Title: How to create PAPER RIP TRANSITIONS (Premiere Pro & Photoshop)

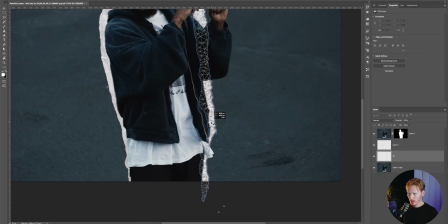243s
I'm just adding as many points as I need to really fit it to my edges.
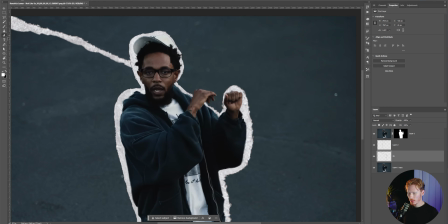260s
So I'm just gonna, sweet. So now that I've gone all the way around, I'm just going to erase all the rest that I don't need.
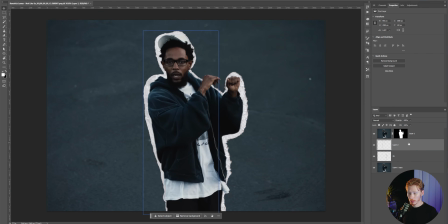271s
And there we go. We can see that we're actually missing a few bits and it kind of looks kind of generic at the moment.
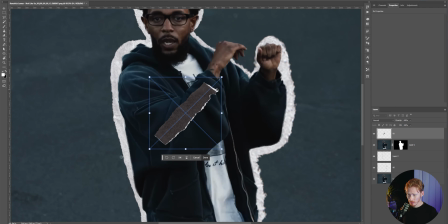277s
So we want to add a little bit more texture. So I'm going to drag in another texture. And this one's a little bit more of a messy texture.
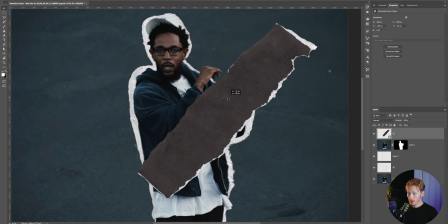283s
So I'm just going to do the same here. I'm going to erase all the black. And I'm going to just clean it up here as much as I can. So I have this little trunk here. I'm not looking for anything long. I'm just looking to fill in the gaps that I missed.
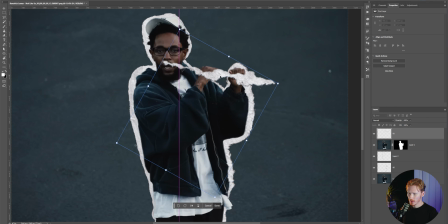302s
So we can see here, I'm just going to rotate this, clean up a lot of these specs.
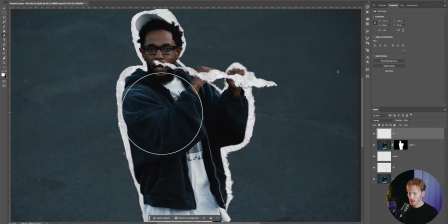309s
I don't want to get rid of too much of that detail because I want to actually rotate this so we can get this nice kind of ripped, weathered paper effect in this spot.
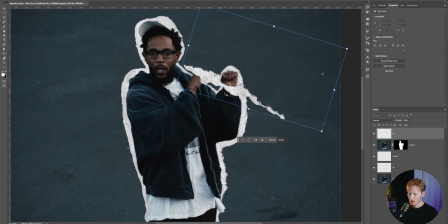318s
So I'm just going to make this big enough to fit the hand.
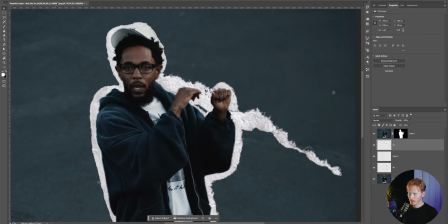325s
And then I'm going to drag it underneath. Going to go Puppet Warp. I'm just going to adjust it as much as I can to fill in some of these gaps. Yeah.
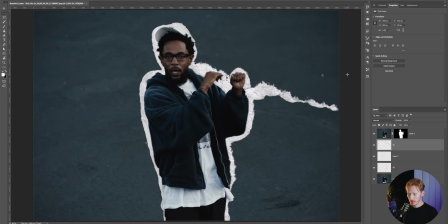340s
Sweet. And instead of deleting this end part, I'm actually going to copy and paste it. And then I'm going to use it on his shirt down here.
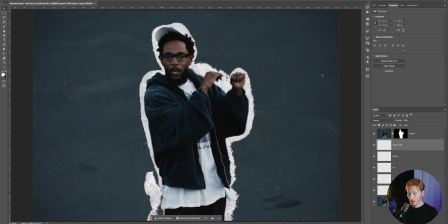355s
And I'm actually going to go around and copy and paste so that we dirty up the texture a little bit more by adding more of these around.
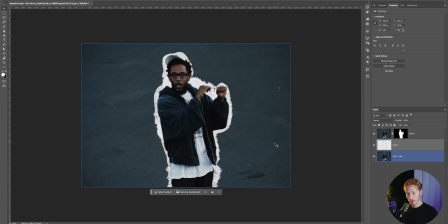362s
So I just went through and did all that. As you can see, I copy and pasted it around, kind of adding it in certain areas. And this is what I got. But now that I have my subject outlined in the paper rips, I'm going to select my subject and my paper rips. And I'm actually going to create a smart object. This allows us to combine this all into one layer, but we can still edit it for later.
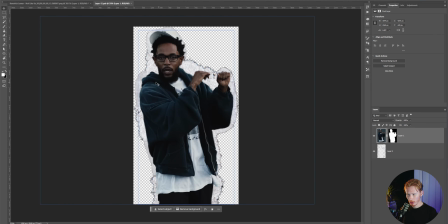381s
So by double clicking on this little icon here, this will open up another Photoshop file with our subject and our paper rips.
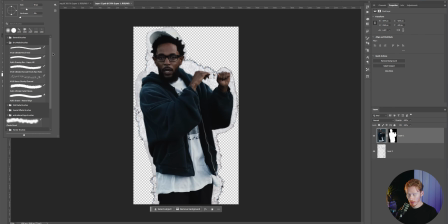387s
So now we're going to add some texture around the edges just to give it a little bit more of a worn feel. The way we're going to do that is we're going to find a brush that has a lot of texture to it. All these brushes that I use in this video are free, so I'll have them linked below so you can download and use them as well. I'm going to use this one that Adobe provides, and it's called Kyle's Eraser Natural Edge.
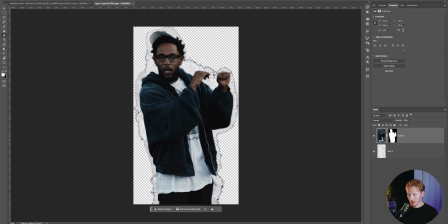405s
And as you're going to see here, this brush allows us to add a little bit more imperfections around the edges. So we're just going to go around. We can see here, I'm not worrying too much about being perfect with it
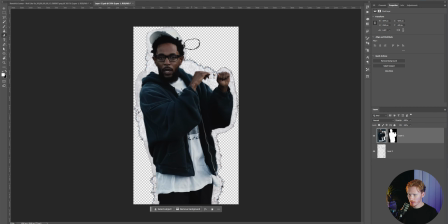421s
because we want it to be more grungy than perfect. Don't worry about erasing too much where you can see the background.
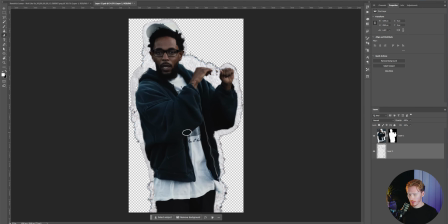427s
We're actually going to fill that in. So we can see here, I have a few spots that are missing.
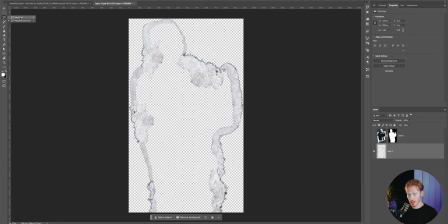432s
They're showing the background. So the way that I just fixed that is I'm going to hide my top mask. And with my paper rips selected, I'm actually going to go up to my lasso tool and I'm going to go around my paper rips. Now I'm just going to generate fill the inside of this. It gives us this texture, which isn't great, and you're not going to see much of it, so it doesn't matter too much.
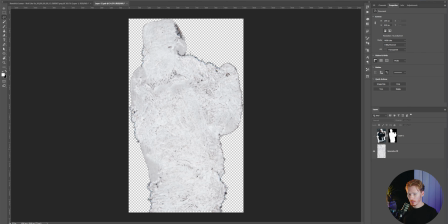451s
I'm just going to select the both of these now, and I'm just going to press Control E. This just combines them into one. I'm going to enable my subject again, and as we can see, it filled in all those gaps, which is sweet.
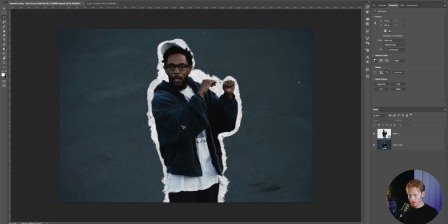460s
And once that's done, we want to press Save, and then we'll come back into our original Photoshop file.
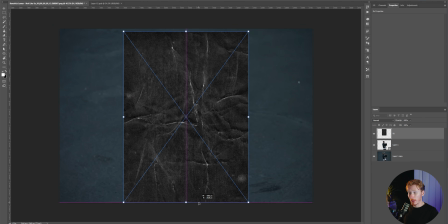464s
Now that we're here, I'm going to bring in another texture, and this is going to be our paper texture overlay. I'm going to scale this to fit our subject. I'm going to hold Alt and click on our paper texture over our subject, and then we're going to change this to screen.
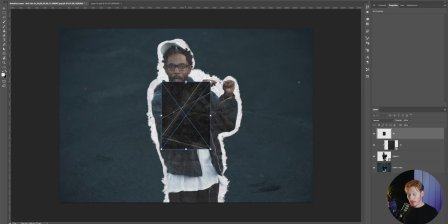478s
Now I'm going to bring in another paper texture, and this one's a different one.
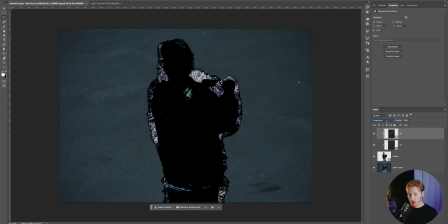481s
I'm going to click Alt and select that texture over our other paper texture, but this time we're going to change this to pin light, and then we're going to bring the opacity down to 30%.
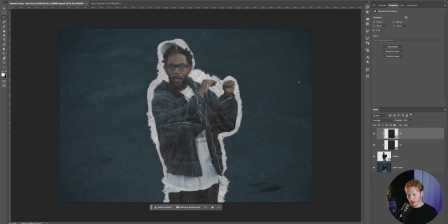490s
This gives us a nice uneven paper texture, grungy look on our subject.
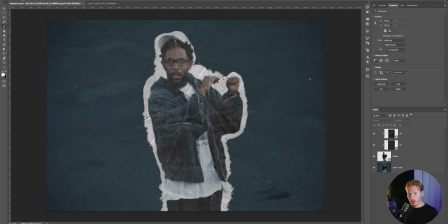495s
And you could be done there, but I actually want to take it one step further, adding a little bit more texture and more grunge to it.
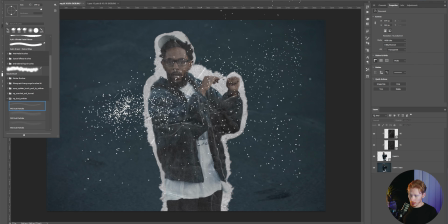501s
With some brushes that I downloaded for free, which are linked below, I'm going to grab some of these dust particles.
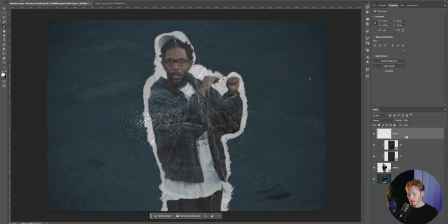506s
I'm just going to place them over my subject. Don't forget to press Alt on it so that it creates a clipping mask.
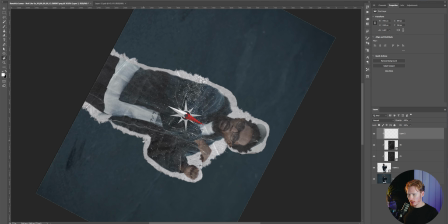511s
I'm going to spin this around by clicking R and rotating it so that I can get different angles.
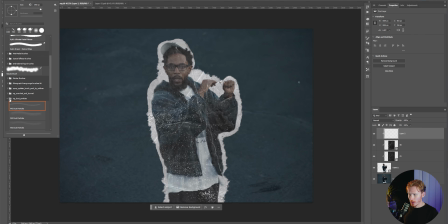517s
I'm going to look into these scorched and burnt textures. These are pretty cool. I'm going to change it to black. Just add some variety. And then drag this under my paper textures.
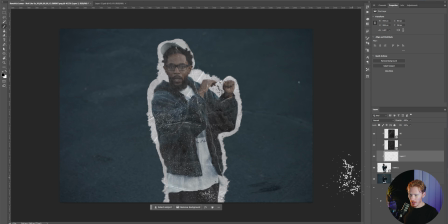527s
And we can see now it looks 10 times better. Kind of adds that imperfection, the imperfect look to it. Keep this underneath. Yeah. And you can go wild with this as much as you want, but I'm happy with that.
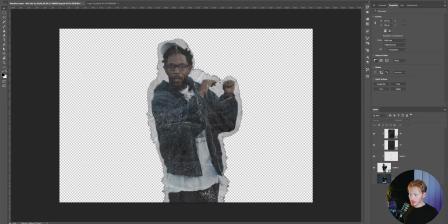543s
So I'm just going to hide my underlayer, go up to File, Export, and we're going to export it as a PNG.
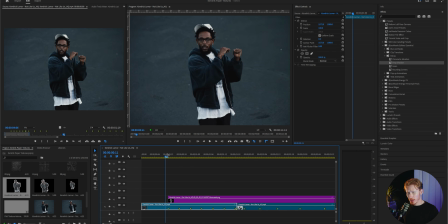548s
Now you want to go through and do all the frames exactly the same way. And once you have it done, you want to bring them into Premiere. So I'm just going to go through and line them all up in my scene.
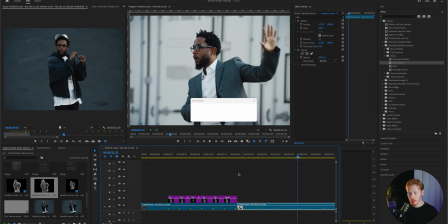563s
Now, as you can already see, we have this really cool grunge paper effect that looks already pretty dope.
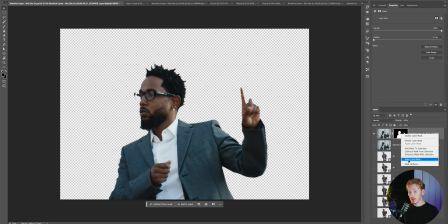567s
So once I've done that, for this last frame, this frame is going to be a little bit different, but similar at the same time. I'm going to bring that frame into Photoshop again. Because this frame is going to be more so a transition, I'm going to actually create 3 different versions of this one frame. So with one version, we want to go through and I'm going to cut this one like this.
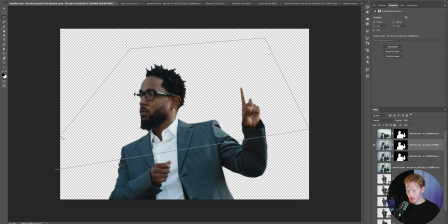587s
And then I'm going to cut my other one like this. So it kind of looks like we're unfolding the paper,
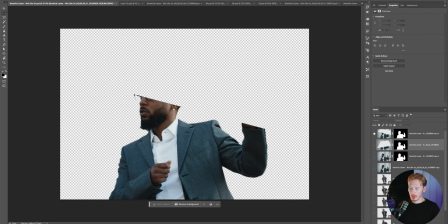592s
or it's like we've taken multiple frames and add different types of rips just to look like it comes into frame, like folding into frame.
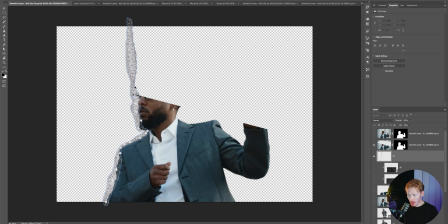599s
I'm going to go through and add my papers again. So We just want to keep going all the way around.
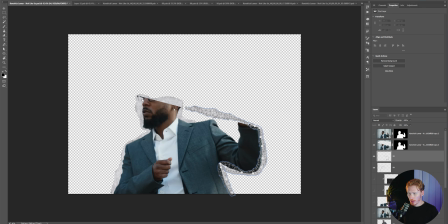607s
So I'm just going to do exactly the same thing as I did before. Now we're going to go through, clean it all up, add the roughness.
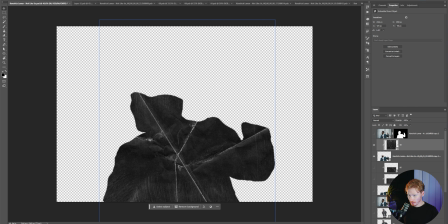618s
I'm going to add in my textures, turn that on screen.
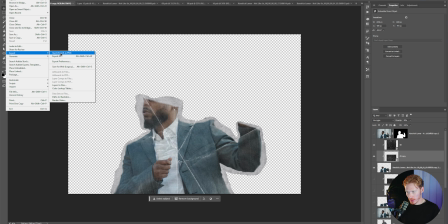625s
So now after you've done that, added your textures, added all your papers, and you have all the paper rips you need,
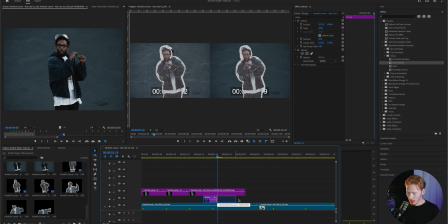631s
I'm going to actually send out my footage so that I can make space for my transition to happen. And then I'm going to place in my different frames,
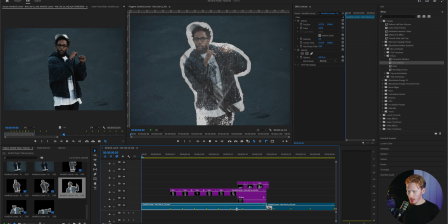639s
my different types of rips, kind of like this, so that when I press play,
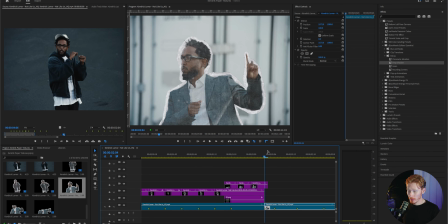646s
it folds out. I also ended up adding a paper effect underneath it to separate the transition from the first clip to the second clip.
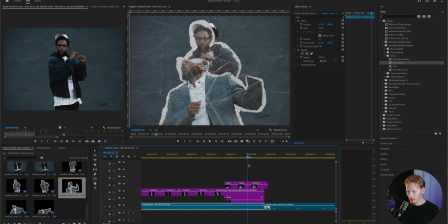653s
And then I'm going to leave a little bit of overhang on this last frame.
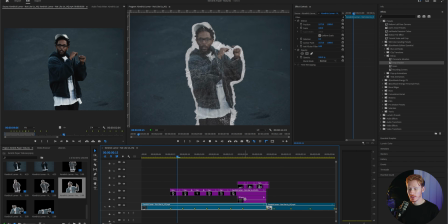657s
So this is what it's looking like, and you can stop there, but I like to take it one step further and add a little bit more texture on top.
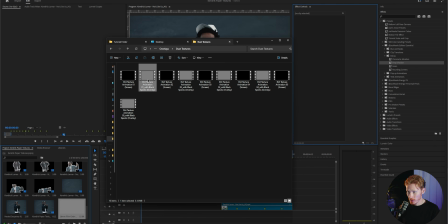663s
So I go in and I add some grain, I add some dirt textures, and I add a letterbox, all from my Editor's Essentials pack.
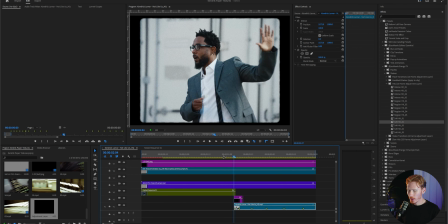669s
Added in a little bit of like a shake hit, just to add some flow to it. And this is what I got. Now you know how to create this effect in Premiere Pro and Photoshop. Hope you guys learned something, and I'll catch you guys in the next one.